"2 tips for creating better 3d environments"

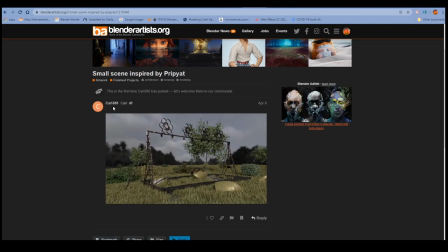Okay, so the next one here is done by Carl385 on Blender Artists. And all of these renders, by the way, are from different skill levels. These people are from beginner to quite experienced. They just all have the same pair of problems that I saw. But so Carl's got an interesting scene here.
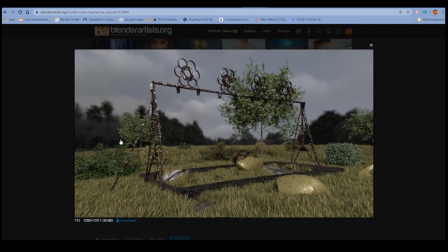It's a bit noisy. It's got a few issues. It's a good attempt. I think Carl might be a beginner still, but biggest problem with the scene is that it's got a wide lens but it's got a lot of blur so those two things don't go together if you've got a wider lens you generally have less blur so um i and obviously i understand why he
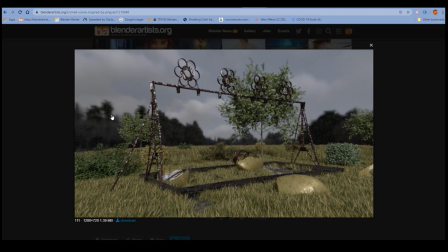blurred it like the background here um he obviously wanted to sort of obscure the the low quality background image a bit but in this case the render is definitely a lot weaker for it so I would say just remove the entire background get rid of the blur and just put some fog in
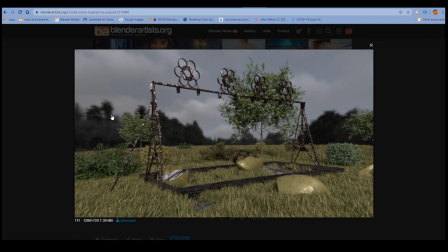there it'll probably look better so yeah wide angle lots of blur on an outdoor scene doesn't work very well next image let's
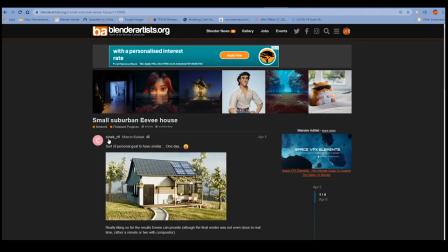go to this one and this is by Cynic R9
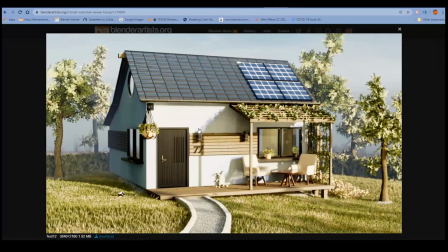or Kynic sorry and this is well modeled and well textured and well lit all of this is this is a fine scene this is a good render if if you show this to 99 of artists and people they say yeah it looks great but it doesn't look amazing
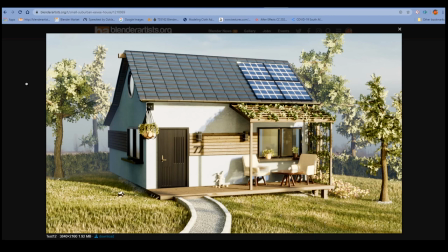and one of the problems is the use of the camera i think in my personal opinion so again we've got the blur in the background there's a little little bit of blur it's not terrible and it's not it's definitely not jarring like some of the others we looked at but the biggest problem
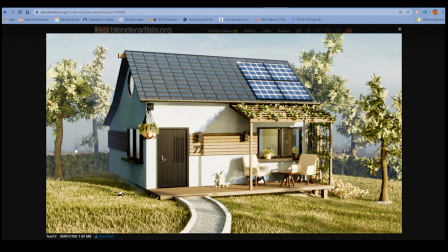here is the framing and when i say framing i mean the use of the lens so this is a closer lens it's got a i would say this is probably a 60 to 80 millimeter lens which means it's quite zoomed in and it just doesn't help the scene much um one of my first suggestions
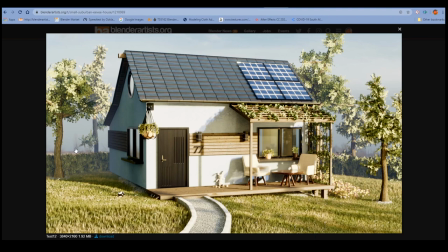for if i were to give this guy advice would
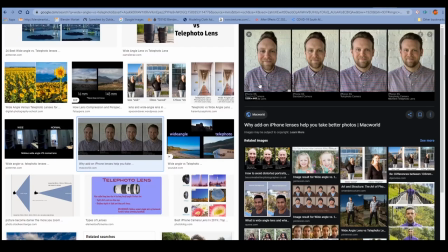be to widen out the camera lens okay so just to to use a lens
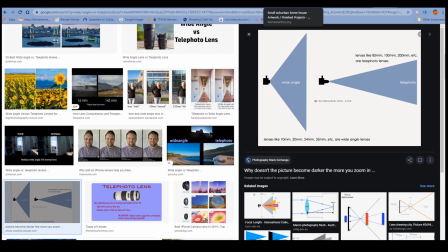more like this and again we'll get into blender and we'll do a practical example so don't worry about that
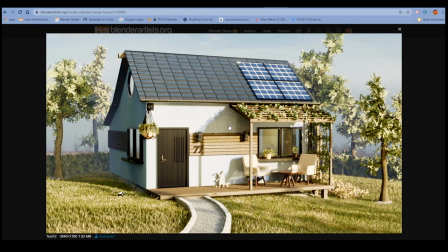and i'll explain how it works so definitely good scene but it can improve quite a lot
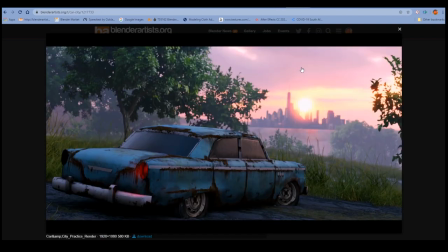so um next image and this is a scene that's more subjective this this one you might be fine with this um depending on like what your tastes are and everything this person definitely has a bit more experience with texturing and modeling.
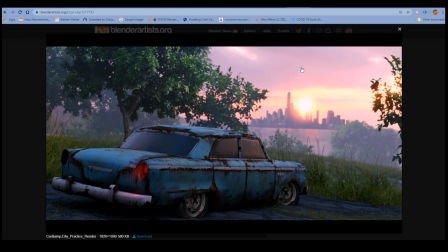They're pretty good. They're definitely not a beginner. But when it comes to framing and use of the camera, again, it does suffer a little bit. So this is, I think this is a wider lens, slightly wider, but it's not wide enough in my opinion, and I think the framing is wrong. So I can't point out exactly what's wrong with this image for me.
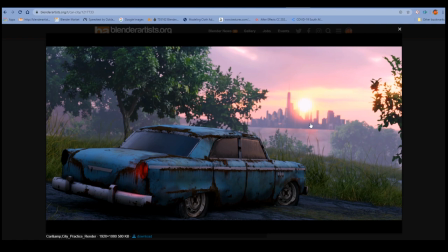I just think it does suffer to a certain extent of this problem of the lens being not wide enough, and also, to an extent, the blur in the background. So if you take a photo like this with your phone or with the camera in real life, you probably get something quite close to this, right?
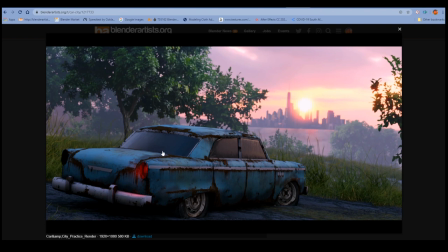You will get a bit of blur because the subject, this car here, is very close to the camera. So naturally, that means the background will be blurred a bit. But still, if you use a different lens width and a different angle,
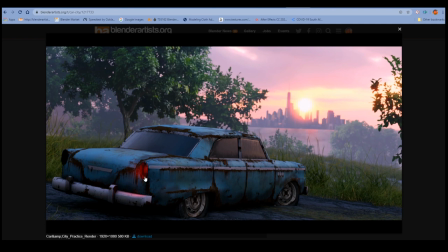you could get rid of the blur in the background and still have this blur in the foreground while still keeping the focus on the subject. It's possible and you can do it. And I think just a bit more thought into how the camera was used here could have made it a lot better. I can't prove it. It's subjective with this one, but that's just my feeling on this one.
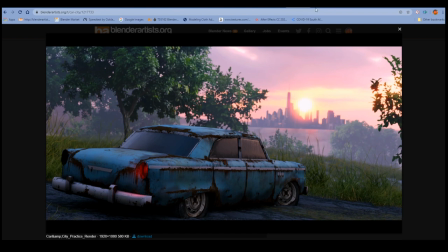So let's go to the next one here.